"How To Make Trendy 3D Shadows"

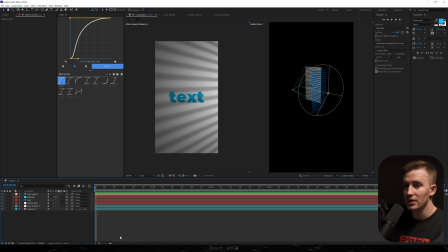4:08 But for this, I'm gonna leave it like it was. And now the whole scene is kind of boring, so we're just gonna add the movement. I'm gonna head over to the text. Hit Alt-Shift-P for the keyframe for position, move it somewhere here, then we're gonna slide it in from the bottom, and let's use one of the graphs.
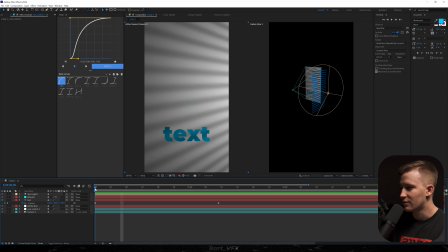4:23 The next thing would be creating a movement for the camera. We're gonna create a little pullback. So for this, I'm gonna head over to the Cam Control 1, create a keyframe for position, move it to the very beginning, and then we're gonna align the time indicator to the very last keyframe,
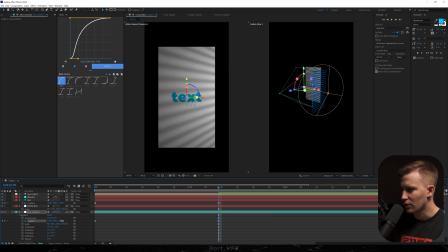4:35 and we're just gonna move slightly backwards. I think I went overboard. Now I'm gonna apply the same graph as before. And now, as you may notice, we got a problem with the white background, so we're just gonna head over to the scale and bump it up.
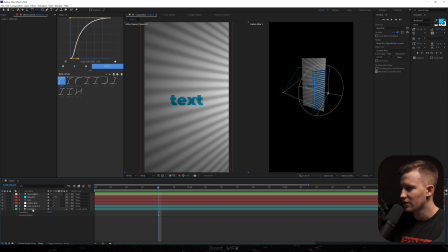4:48 It's already looking really good. We're just gonna head over to the camera And by the way, I didn't tell you that, but you need to double click the camera and make sure you're in the type to node camera.
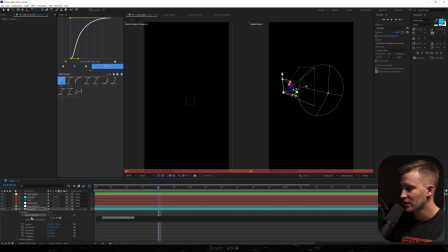4:56 So with this, we're able to head over to transform, alt click the point of interest, because if you were working with only one node camera, you wouldn't have that option. So here we're gonna type in wiggle, and in brackets, I'm gonna add 1,10, then click away.
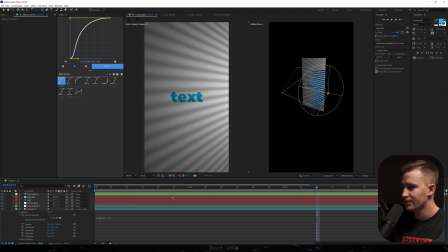5:10 And we got a slight camera movement. Also, we gotta make this scene more interesting. So for this, I'm gonna head over here and I'm gonna open up properties, go to transform, and we're gonna keyframe position. Now let's move maybe, wait, where is the last keyframe? So we're gonna align the time indicator with this and just create a slight Y position movement.
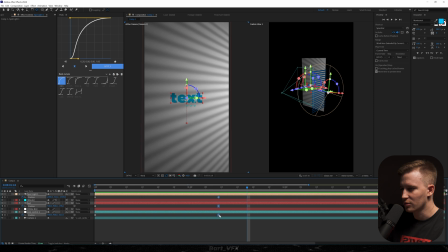5:32 As I'm looking at this, I feel like we could actually make that movement a little bit slower. So we're gonna take all the keyframes and drag them somewhere here. The thing with this is that you get so much freedom with casting the shadows, and you can literally throw there any shape you want.
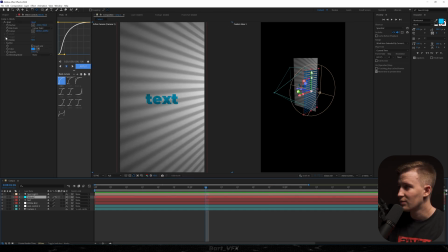5:47 So for example, if you head over to the blinds over here and then mess around with the settings for the grid, you're gonna achieve different looks. So we can take the X corner and decrease the value, and now we should have also vertical lines. So now it's looking really nice, and as you can see on the text, we got also the shadows,
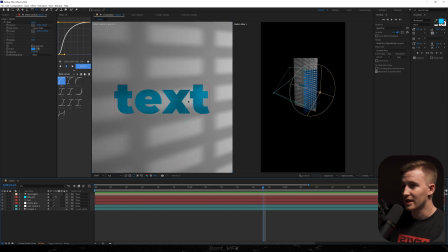6:06 and it's literally reflecting the real life camera because the shadows are acting exactly like you would have a light source from the window.
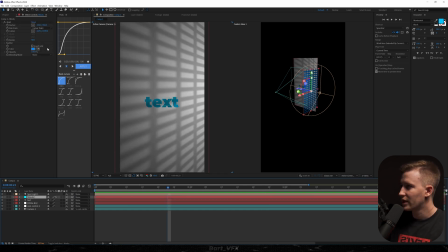6:12 So just to show you more possibilities of this, we could head over to the blinds, play around with the corner, let's squeeze them in. That's kind of a nice effect. And then we could also go to the spotlight. Let's make the diffusion a bit less intense. Maybe even let's drag it down to zero, and we could bump up the darkness, hit okay.
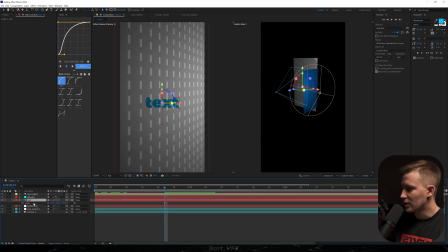6:31 And that's really nice. I feel like we could go to the scale in the text and bump it up so we can see more details. Let's play around with the border. I'm just gonna mess around with the settings. All right, so that's also a very nice effect.
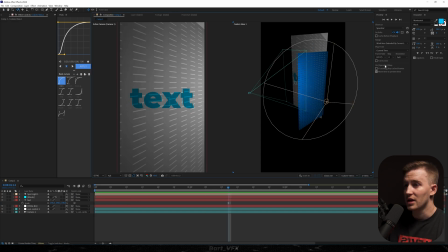6:45 And like I'm saying, you can literally throw in here anything you want instead of the blinds. It can be a subscribe button, After Effects logo, a text, or I don't know, maybe a graph. And remember, you can always play around with the light. Just double click it, and here you can just adjust everything.
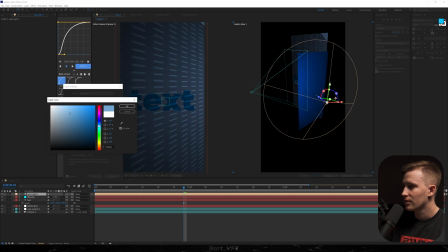7:00 Maybe let's change the color. Oh, that's actually pretty cool.
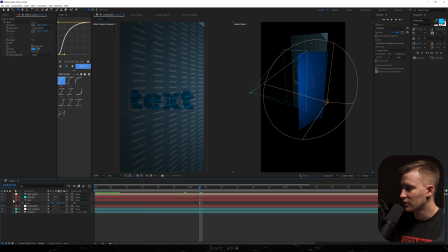7:05 Okay, I like it. And remember, you can always head over to the properties in the text, go to material options, and here you can turn off accept slides, and then turn off accept shadows. And that way you got the original text. Like I'm saying, it's been popping up on Instagram a lot, so I think it's really worth to learn how to do it. To be honest, no idea who's invented that first, but kudos to that person. We're gonna wrap it up here. Check out the link in the description to save a lot of time, and I will see you in the next one. Cheers, guys.